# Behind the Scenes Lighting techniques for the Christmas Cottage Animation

Yo, yo, working on Advent Calendar Day 23. It is our Christmas cottage. We sourced this oh, like, oh so cute little cottage from Anthro. Thank you. And it actually lights up. So a couple of things we wanted to do. Definitely going to turn it into an animation, but I also wanted to get some magic in camera too so I'll show you the scene so
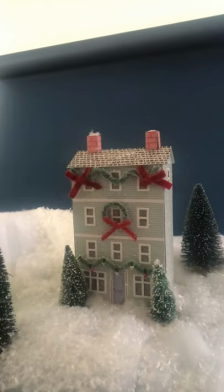0:30 we have our little Christmas cottage in a wintery village scene
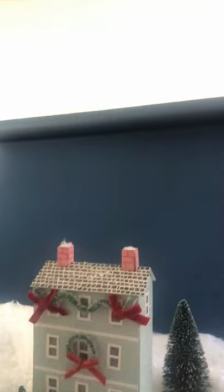0:35 I'm using a navy seamless backdrop
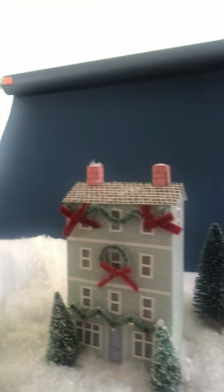0:41 these are just bottle brush trees that we got at like I don't know Joann's or something Michaels maybe
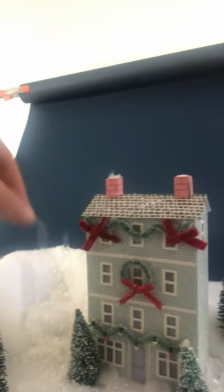0:48 and then I added some extra fake snow on the fake know for a little bit of texture.
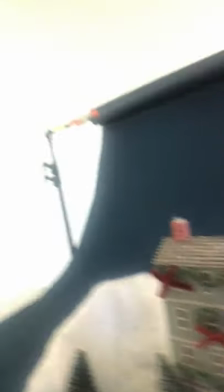0:56 One thing that I wanted to do here is I am shooting at like f32 and I'll show you why on camera because I made little star holes
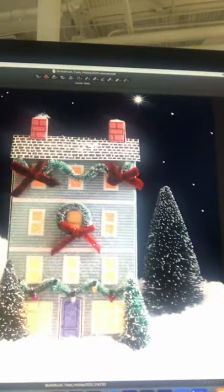1:08 in the scene and as you can see there's like what I'm considering
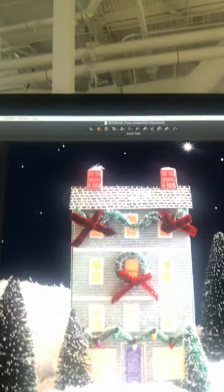1:14 our little north star and it's like got those starbursts shiny bright and I
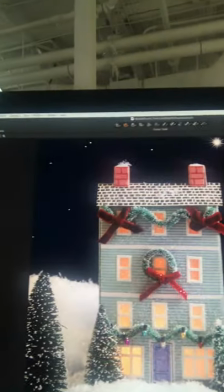1:20 get that from really closing down that aperture.
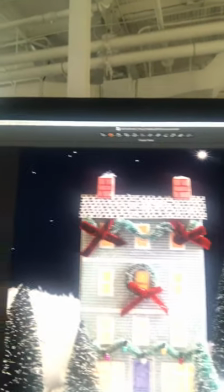1:25 So what I'm going to do in post is I'm going to turn this into an animation where
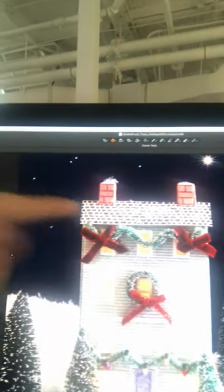1:32 all the lights are off and then they come on story by story and then also going to add in some snow.
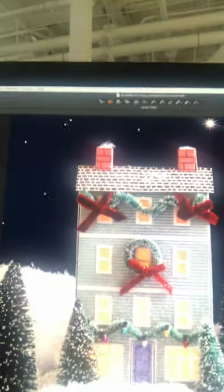1:38 Because I'm dragging out my shutter so much to get this nice glow effect it doesn't make sense for me to shoot this and do it in camera.
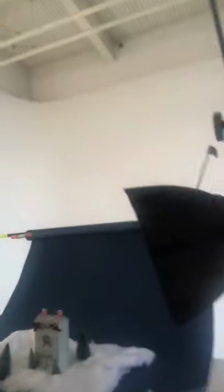1:47 So let's talk about the lighting we have my lovely friend this beauty the extra extra small
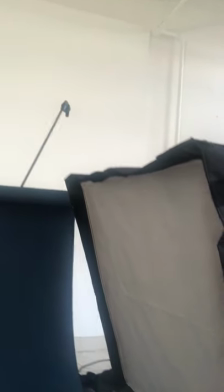1:57 Shamira softbox on my Profoto d2 500 head
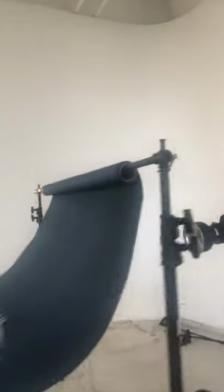2:03 and if we go behind the scene literally to see I have another head
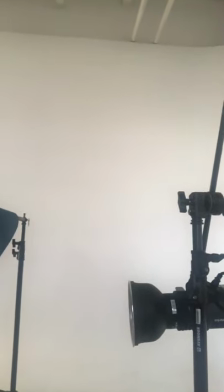2:11 here with just a silver reflector zoom reflector and that is actually shining and making those
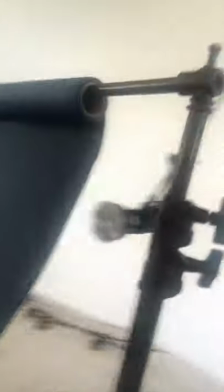2:19 stars so what I did was I just took a tee pin on the backdrop
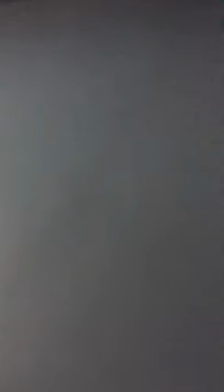2:24 let's see if you can see and I like poked those little holes in there and I kind of like squiggled the tee pin in there so that they were a little bit bigger then
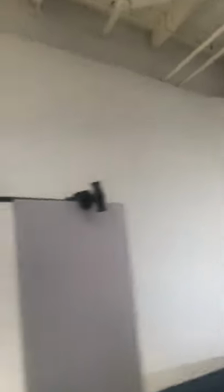2:34 here we have one little
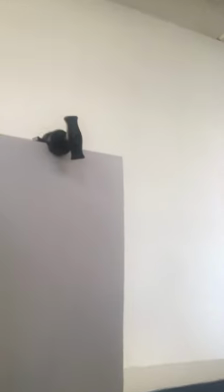2:38 piece of white cardboard foam core to add a little bit of fill in the front.
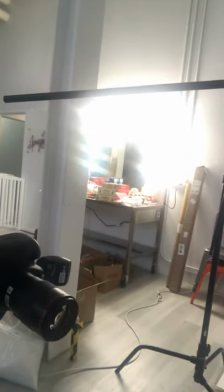2:45 I am shooting on my 5D Mark IV with a 100 millimeter macro lens. As you know, it's one of my faves. So if you guys have any questions on the setup, how I did the animation, or have any feedback, you know, give us a shout, DM, comment, whatevs. Thanks.